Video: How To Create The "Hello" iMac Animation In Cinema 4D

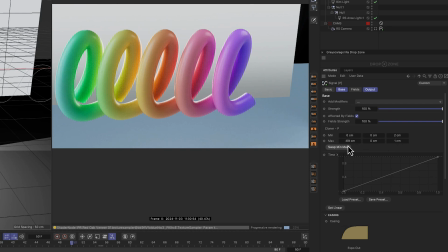So now you can see it's 0.02 centimeters and then negative 6.9, 0.1, okay? And this is a linear signal. I added an ease to it.
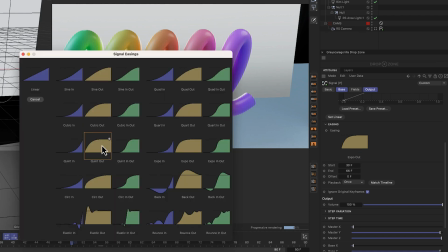That's a really strong, probably this one here where it's really fast and then it eases in.
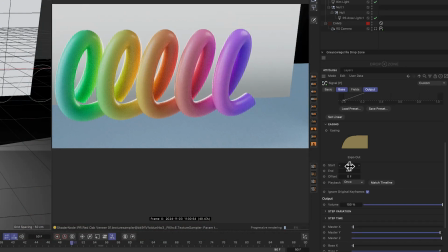And then I set my start keyframe at 30 frames and my end keyframe at 66 frames.
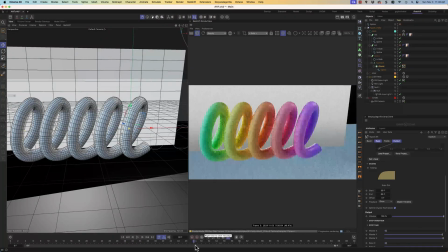So you can see that right here. It pushes really fast and then it eases into that 60th frame. Okay. And I think that's about it for the L's.
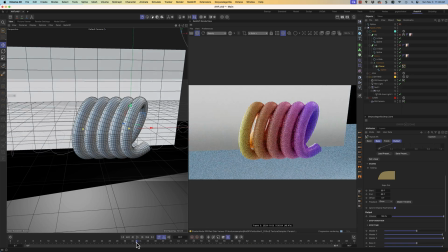Okay. So now how do I get it to match the HE?
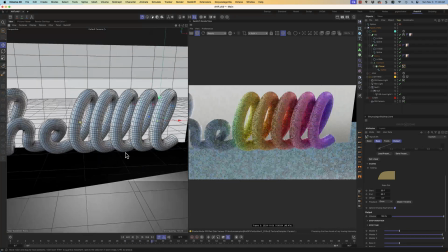Because you can see the HE moves exactly with it. Well, I duplicated the exact settings for Signal.
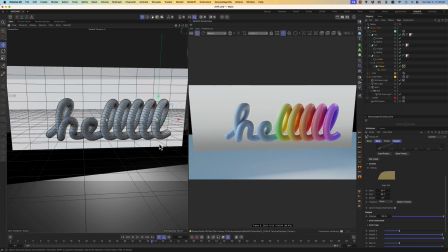This is why Signal could be really powerful, because if you start messing with curves and you want to match it in another curve, it can get a little tricky. With Signal, literally the settings are identical. The same ease curve, the same start and end point. And all I had to do was match the numbers.
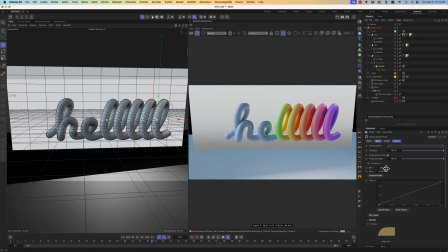So if it moved 69 centimeters, then it should move that times 5 or whatever that is. And so you can do it by hand or you can do the math, but you can see it sticks exactly to it because we're using the exact same formula here in Signal.
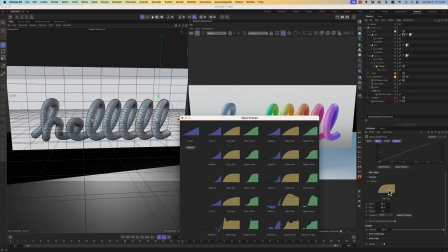Okay, so if I were to set this easing to not exponential out and something like quad out,
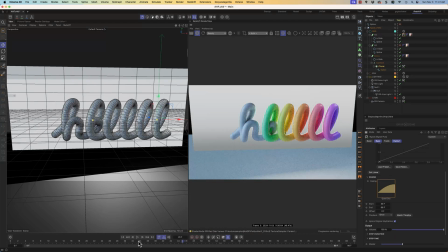you'll see that those two now don't match.
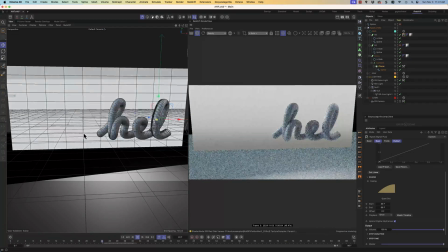And this is what it would look like if I tried to keyframe it, because I'd have to match it exactly, and it would always be tough.
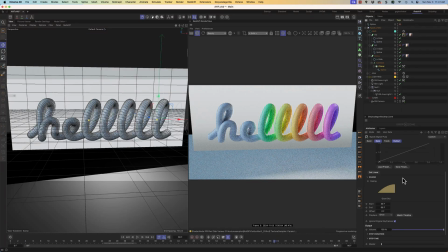But because we're using Signal here, we can just literally pick the same preset, exponential out, and if we change our spline path on one of them, we could just copy it and paste it into the other one. Okay, so there you go. That is the L with the HE, and then of course the LO.
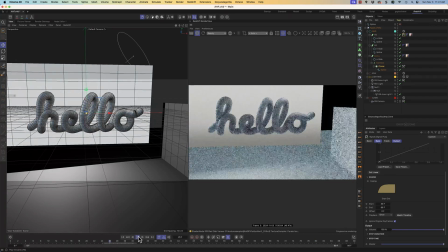They do nothing. They just sit here and hang out, and everything else pushes against it.
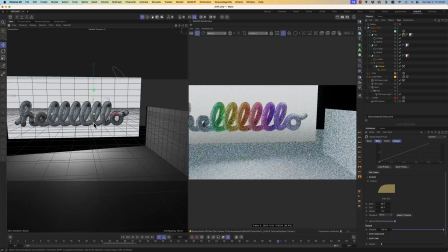Okay. One last thing about the animation: the camera also moves.
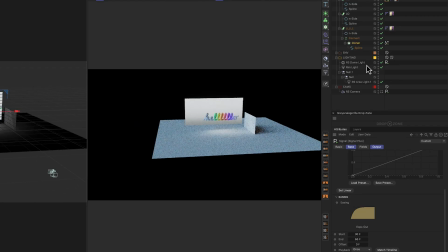Okay. So if we go far enough back, you can see we're using a really far away camera. So we actually have a 128 focal length camera. I like using these really far cameras for these effects.
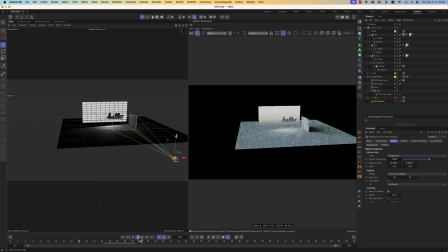And you can see the camera also moves just to recenter the animation.
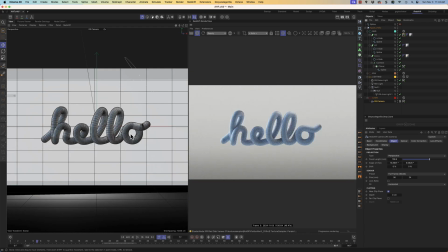So if we go all the way back, turn on the camera, the hello is centered, and as it moves,
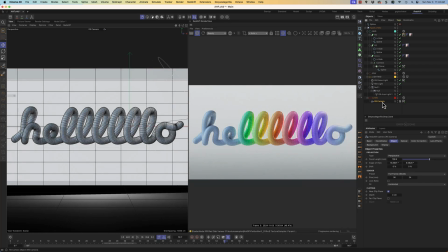we have a nice little effect here, and you'll never guess what. It's using the same exact preset again to match the same style of animation. Okay, so again, we're setting up our keyframes, and in fact, I did all of this linearly.
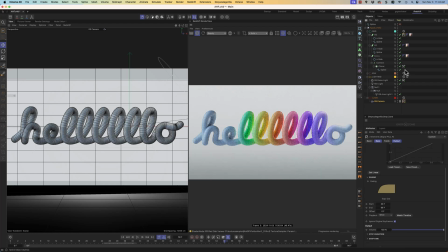So if we go to our major pieces of Signal, and I don't know if you knew if you could do this or not, but I animate with linear to make sure that it's just generally working. And I'm going to turn off Redshift just for now to get some better frame rate over here. So check this out.
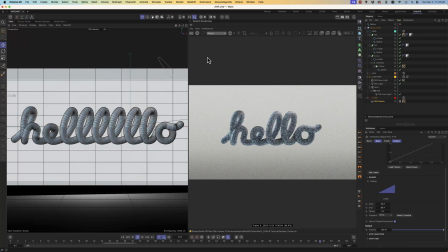I do this first. I don't mess with timing or anything. I just want to make sure everything's roughly doing what I want. And then I essentially think about, like, what is the speed curve I want to happen? Do I want this to ease in and out?
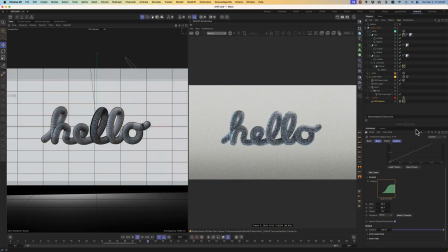Well, I can grab all three of these signals, which are still selected, and just do this. So now it does like a ease in, ease out animation.
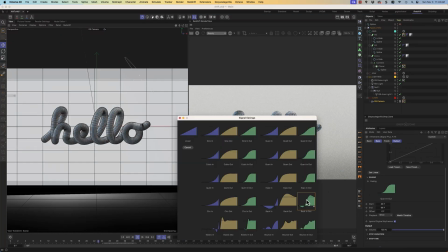Okay, cool. Let's test bounce in. Okay, well, that certainly isn't it. Let's test a stronger, like spring almost.
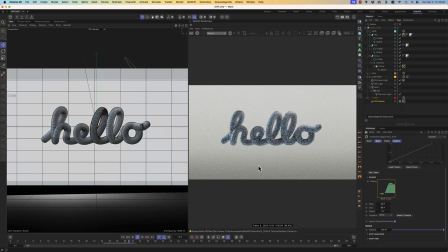It's like a whoop. That's interesting. It kind of breaks our L effect. That might be cool with like a smaller move.
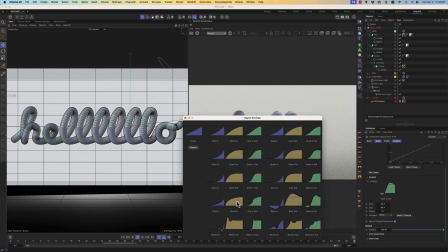But you could just test all these.
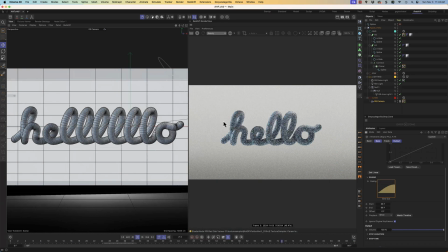Now, I knew I wanted something that kind of exploded off the start line and then eased into its final piece.
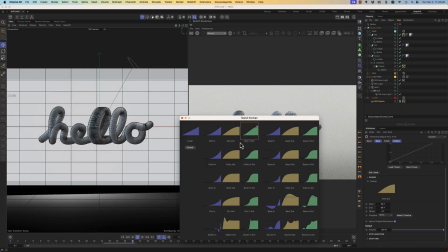And this one wasn't enough, right? You can see these curves kind of get more and more aggressive as they go.